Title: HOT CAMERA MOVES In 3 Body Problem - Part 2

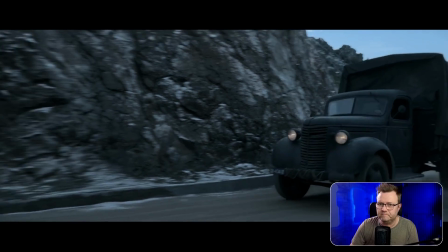4:10 And it creates these two axes of movement in the frame again. It's like it works on more levels.
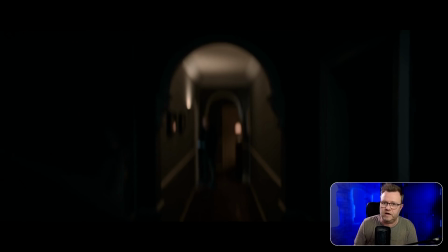4:19 But they unfortunately have a lot of these shots where they only do it for a little bit and then they lock. So right now we're slower than him and he like glides into the frame. But then the moment we're locked on him, it's just following him, and we're down to one axis of movement here.
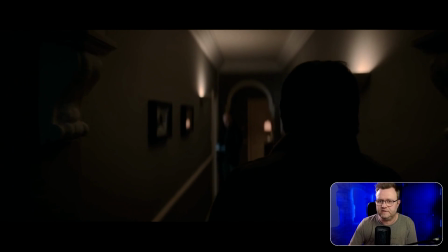4:35 But in the beginning, there's two directions of movement.
Scotland Yard have been helpful for a change.
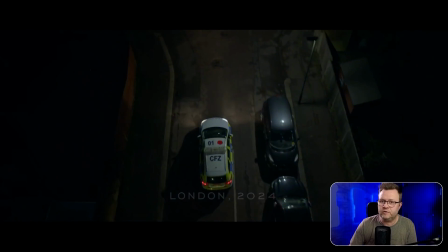4:41 Here's another one again. Look, road is going downwards, car is going upwards, but only for a little bit.
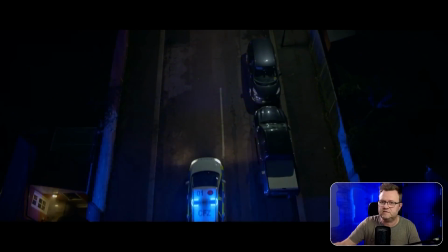4:47 And then as soon as we're tracked on it, it's sparring. They should have kept going here.
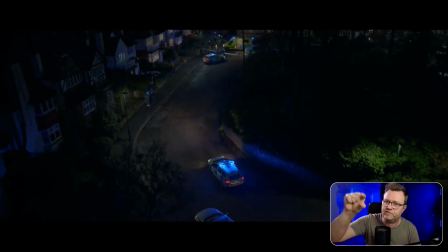4:51 Like, they should have just let the police car move towards the top of the frame. Then they could keep the effect going.
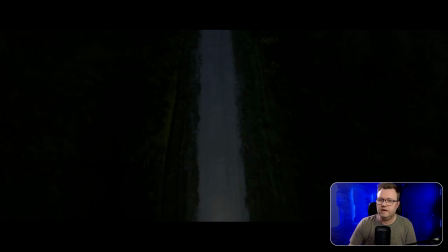4:57 And again here, it's a pity, because this one is really clear in the beginning. So the road pixels are going downwards and the car pixels are going upwards,
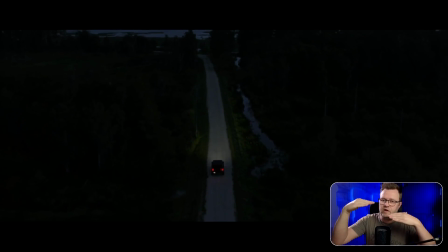5:09 but only for a little bit, and then as soon as we're locking on it, the shot just flattens out.
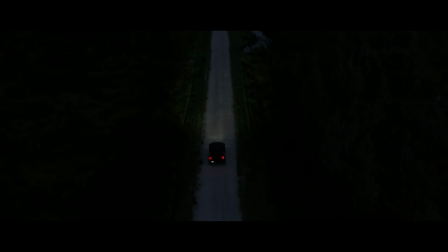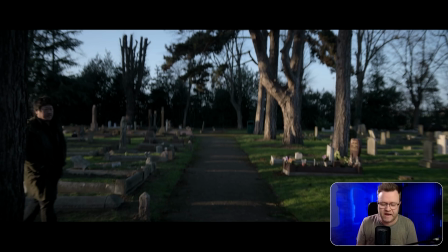5:20 And then finally on Sympathetic Moves, they have a move here that I haven't really seen that often, and it's a great idea, something to remember to do.
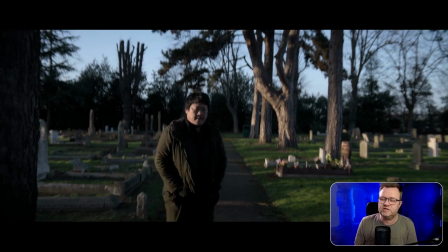5:27 So it's the exact opposite, is that we're drifting slower, and that means that he's kind of bringing himself into the frame,
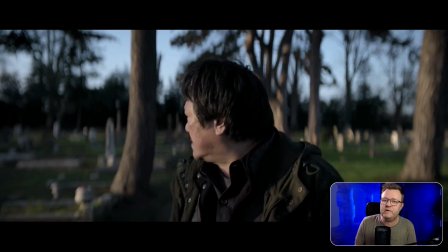5:33 walking closer and closer to the camera, and it's even better. He walks out of the frame.
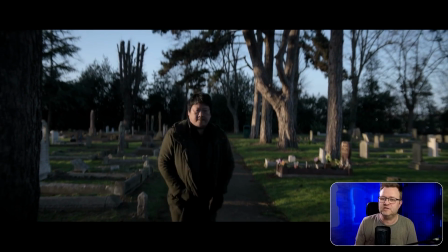5:41 I love this shot. This is fantastic. So we're going slower than him, and that's what allows him to catch up to us.
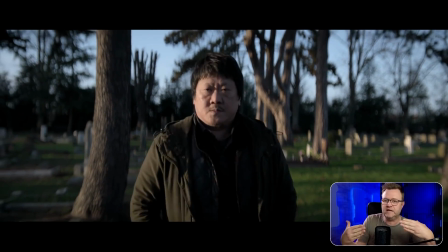5:47 So it becomes like a more personal moment.
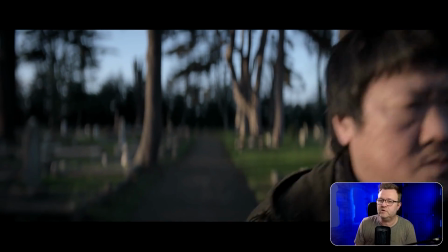5:52 And then having people exit out of the frame is always a great idea because it feels like they're like on to the next step.
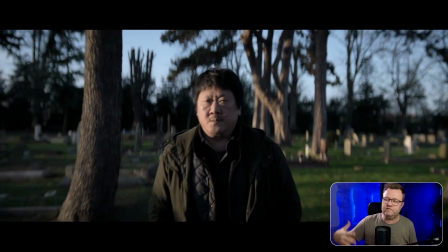5:58 So it drives the pacing forward to let people drift out of the frame at the end.
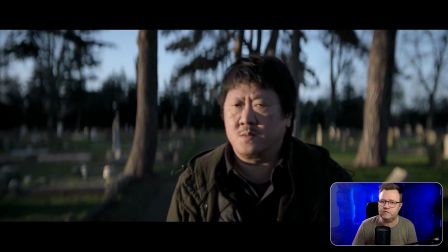6:04 So this is a beautiful shot. Kudos to whoever came up with that.
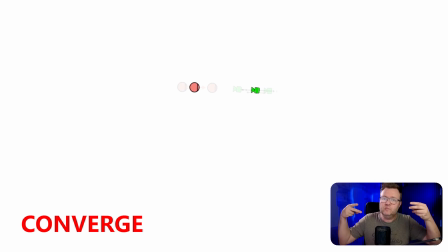6:10 And finally, we have a couple of converges, which is that the camera and the character move towards each other, giving kind of a feeling of a crucial moment or double speed. And what's especially cool in a couple of these is that they're actually converging around something specific in the middle, like a character.
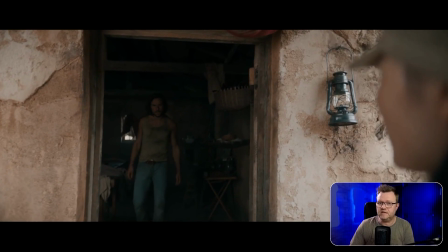6:27 So check this out. We're converging as he's coming out, but also converging around her.
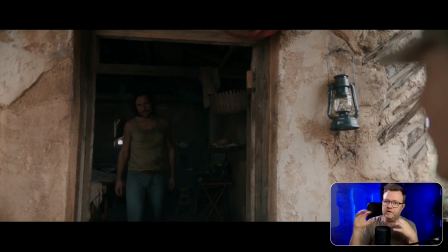6:35 So it's like everything concentrates in a really important moment here. And that's what converges do, and it works every time.
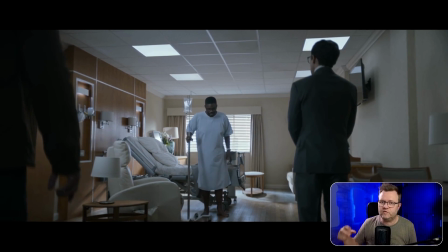6:51 And same thing again here. We converge around the guy in the middle. So he walks forward and we track towards him and basically concentrating around the guy in the middle.
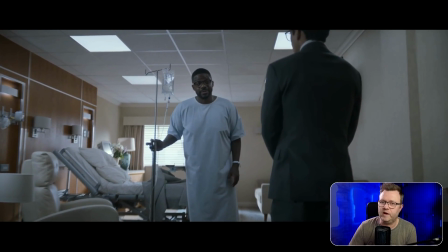7:00 I am not.
This is beautiful camera work.
No, sir. I rejected the offer.
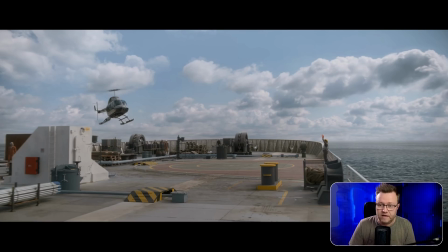7:04 You did.
And finally on Converges, here's probably one of the biggest converges I've ever seen.
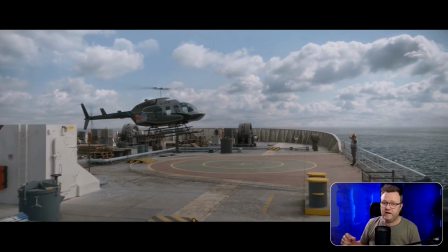7:11 Like it's a helicopter converge. So helicopter's coming towards us as we're coming towards the helicopter.
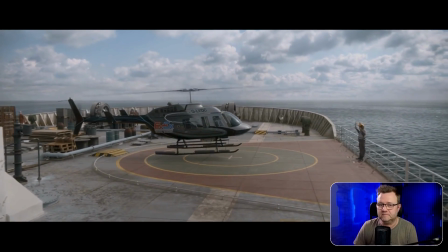7:17 I mean, it doesn't get much more epic.
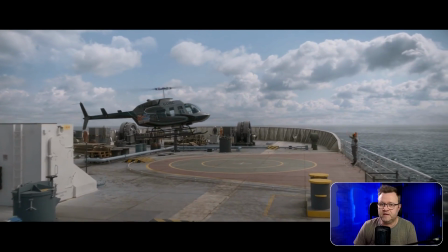7:24 I mean, that's a blockbuster right there. And believe it or not, that's actually all the camera work I could find in Three Body Problem, because it's not one of those things. Like it's a quiet, slowly developing drama, but then when they have the chance, they really do spectacular camera work. I have one more thing that I need to throw in here, because they have a real old school handoff.
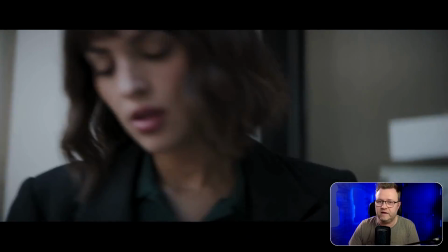7:50 She walks out, and we end on him.
As soon as I saw your message.
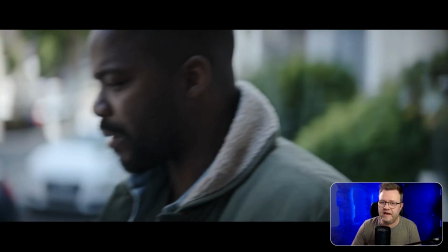7:54 Just a little move that was in there, and handoffs are good, so we should remember to do them.
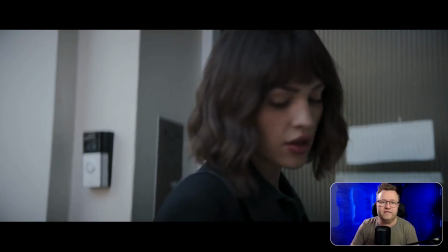7:59 I saw your message. Anyway, I hope you thought that was fun, and I'll see you next time.